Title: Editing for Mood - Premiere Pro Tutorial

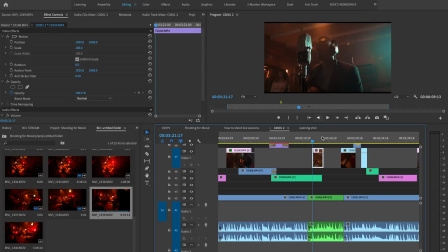This wasn't planned this is just something that I noticed in the footage but I wanted to embrace it musically where it made sense, where that pitch was swelling up and then dropping down again in his voice.
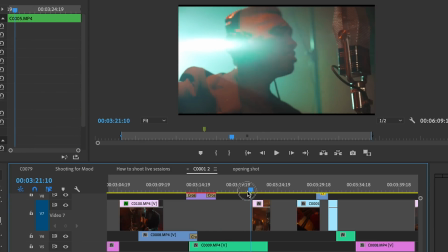So obviously you don't have to be this focused on trying to convey meaning in every single cut, but you should have the intention and the themes of the video close to your mind when you're editing so that you can actually discover these moments.
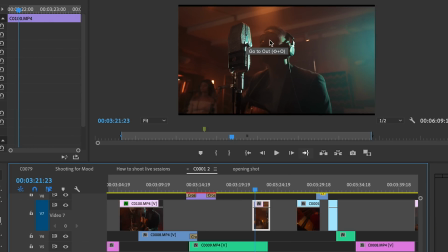And obviously this kind of duality cut or whatever you want to call this is very specific to my example.
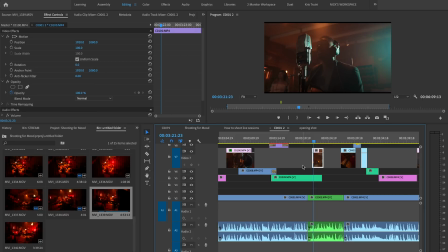And there's a bunch of other types of cut and different creative ways of establishing flow and pace that I'm probably not even going to cover in this video. I just want to show you some of the specifics that stood out to me in this particular example.
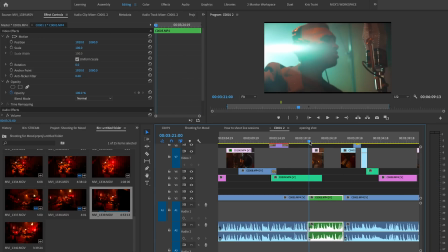And whenever you guys catch a technique, you know, that's just something that's going to go in your toolkit.
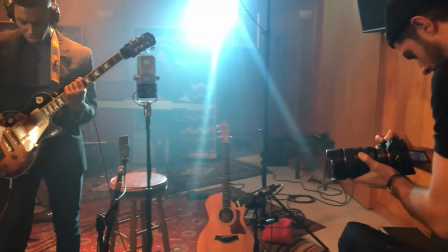Now in the video that got published and no one got to see how to shoot live sessions, I did say that you want to choose who you're focusing your attention on in terms of shots.
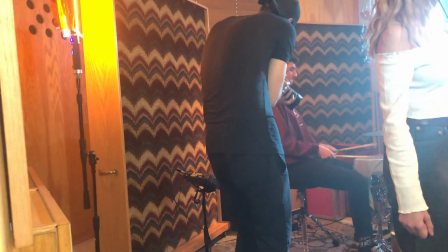But the same thing applies with the coverage that you have in the edit. This song is really focused on him and his emotion.
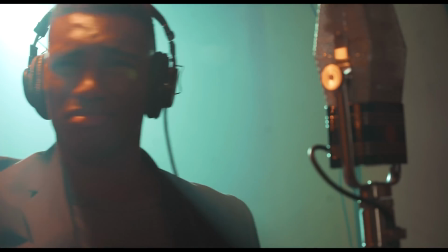Even when we have moments like this drum break, notice that I'm not really going to the drummer and I'm staying more on him.
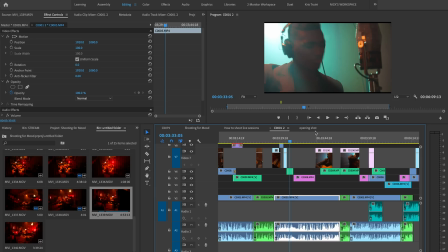This could be due to coverage, but even if let's say I had a good shot of the drummer, maybe this outtake of him kind of grooving like that might be a better transition
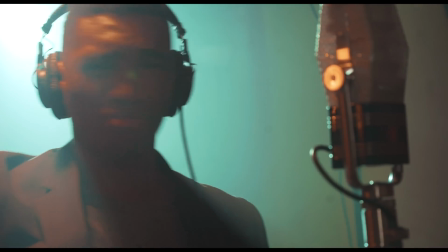into the next part of the song while still keeping it focused on his shift of emotion.
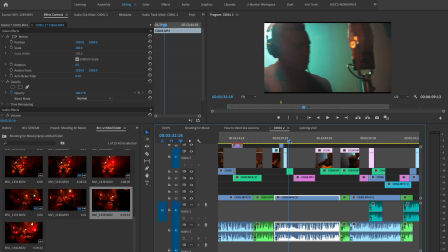So hopefully I'm not going too meta, But I just want to share you guys some of the some of the ideas that you can have when even justifying a certain piece that you're selecting over another.
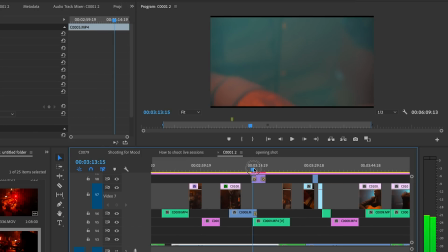By the way, let me just go back real quick. I want to show you this transition that you probably that caught your attention earlier. I kind of skipped over that here.
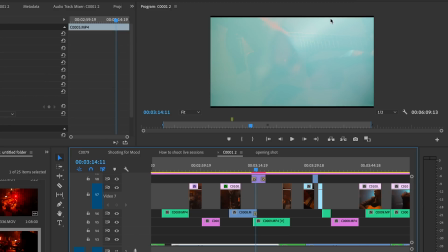We tilt up and the lens catches the flare from the light that is right off camera or the spotlight in the back. And I use that kind of complementing it with a orb
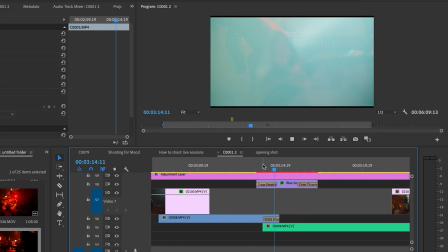transition sort of this this kind of lens flare To the side here,
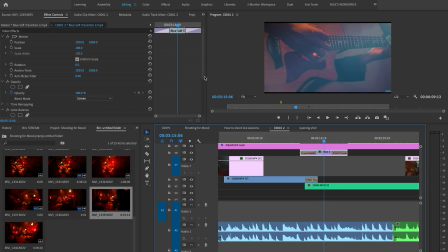which is tinted similarly to the flare the light probably not similar enough Let me go to the color balance here and We can even take out more of the red. Yeah, you could you could fine-tune it, but the point is you have something that kind of Transitions even more into the next shot.
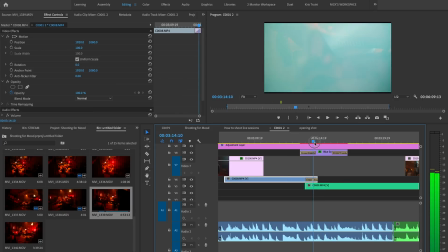So we have this clip tilting up to the light, it fades away over the coverage of the guitar, the next clip,
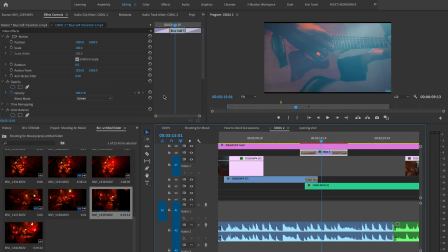and then we have this transition overlay that is set to screen on top of everything that kind of glues it all together.
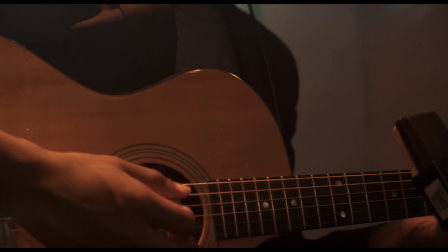So super simple stuff, but again, the more times that you go over your edit, your timeline,
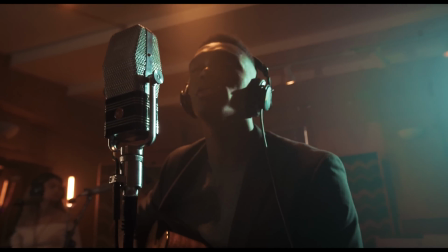and you keep refining and adding details, more and more of these moments will stand out to you, and they will kind of click.
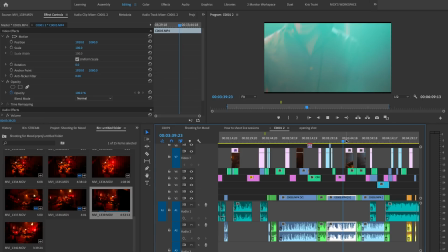Another case of focusing on the subject is in this part of the song.
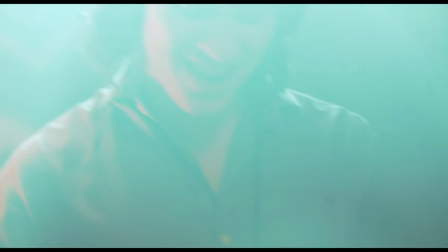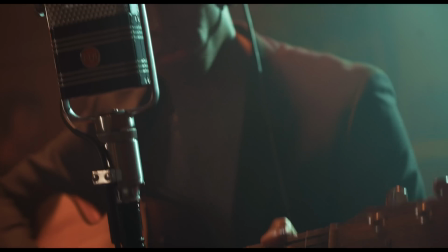You know, the keys are kind of having a nice little riff here. Your first instinct might be to go immediately to the keyboard player, but you know,
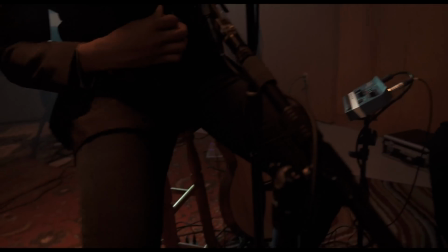instead I kind of linger off to show that the main singer is about to change guitars.
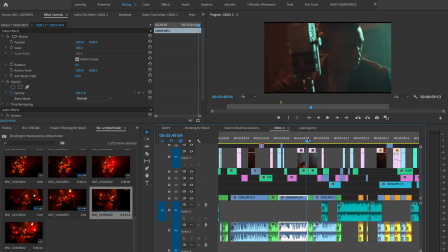So we're showing that in two shots. The close up here, he changes kind of expression and puts down the acoustic and then we move over to reveal the electric guitar.
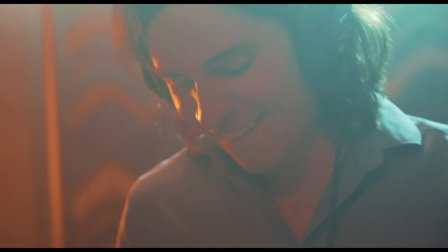Then after that, we go to keys, you know, doing his own thing here. Then we show him picking up the guitar, go back to him,
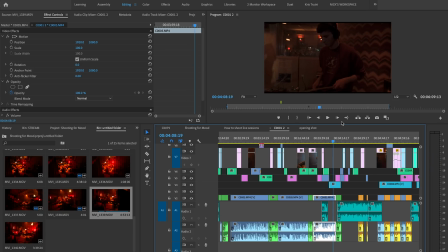then a little bit more of the drums, what they got going on, and then we have this nice moment with the keys. Then there is an insert. This is something that I got as a special shot.
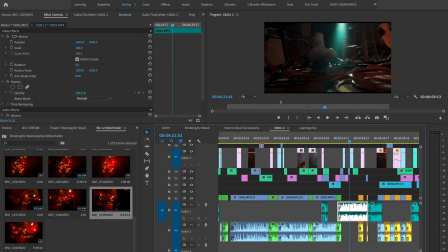At the very end of everything, once we were done, I just got a few close-ups of some moments that I noticed during the many takes that I wanted to highlight.
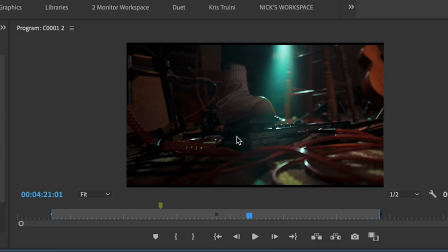So the the pressing of this guitar pedal here I think was a cool moment. So I got a close-up just for this